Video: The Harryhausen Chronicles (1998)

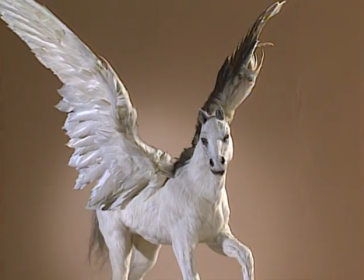2908s
Nothing reflected that love more memorably than Ray's Pegasus, created for his last film, The Clash of the Titans.
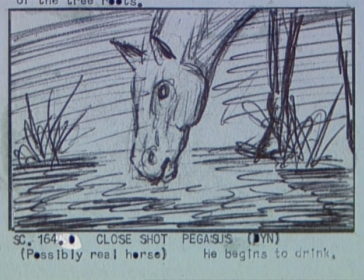2917s
As he did for all his characters, Ray drew hundreds of storyboard sketches,
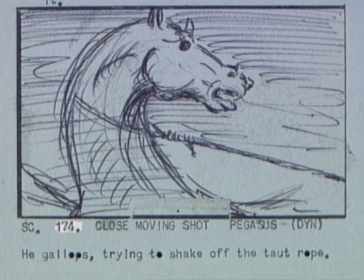2922s
pre-planning Pegasus' screen life in infinite detail, but that was only part of the creative process.
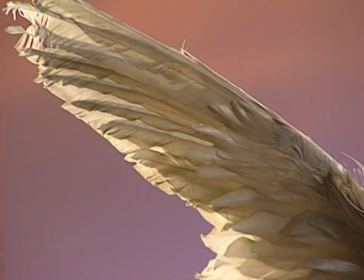2929s
In most films that I'd seen in earlier times about Greek mythology,
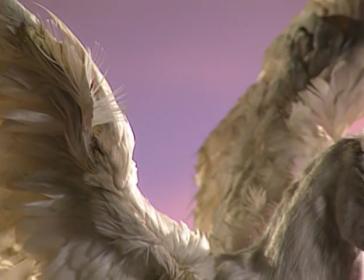2933s
they always pictured Pegasus with very small wings, and you were never quite convinced that they could lift him off the ground.
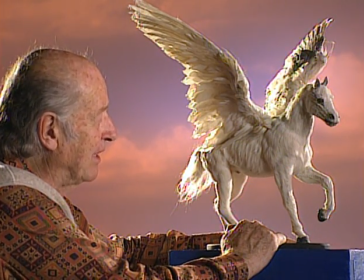2940s
And I found it a challenge to try to make a convincing looking flying image that
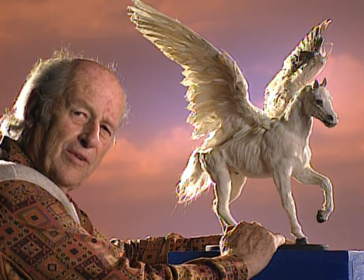2945s
would give you the illusion that the horse could be actually lifted into the air.
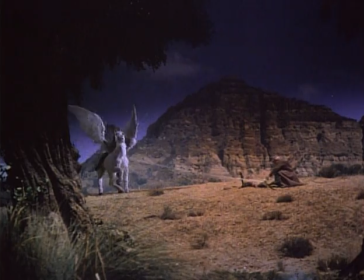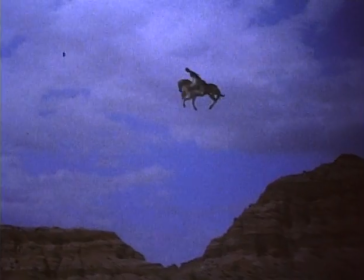2965s
when Perseus tried to break him in of course he was supposed to be a wild horse so I felt that we could get away with having a bucking bronco effect when Perseus first jumps on his back and takes him off into the air what would the horse do except try to get rid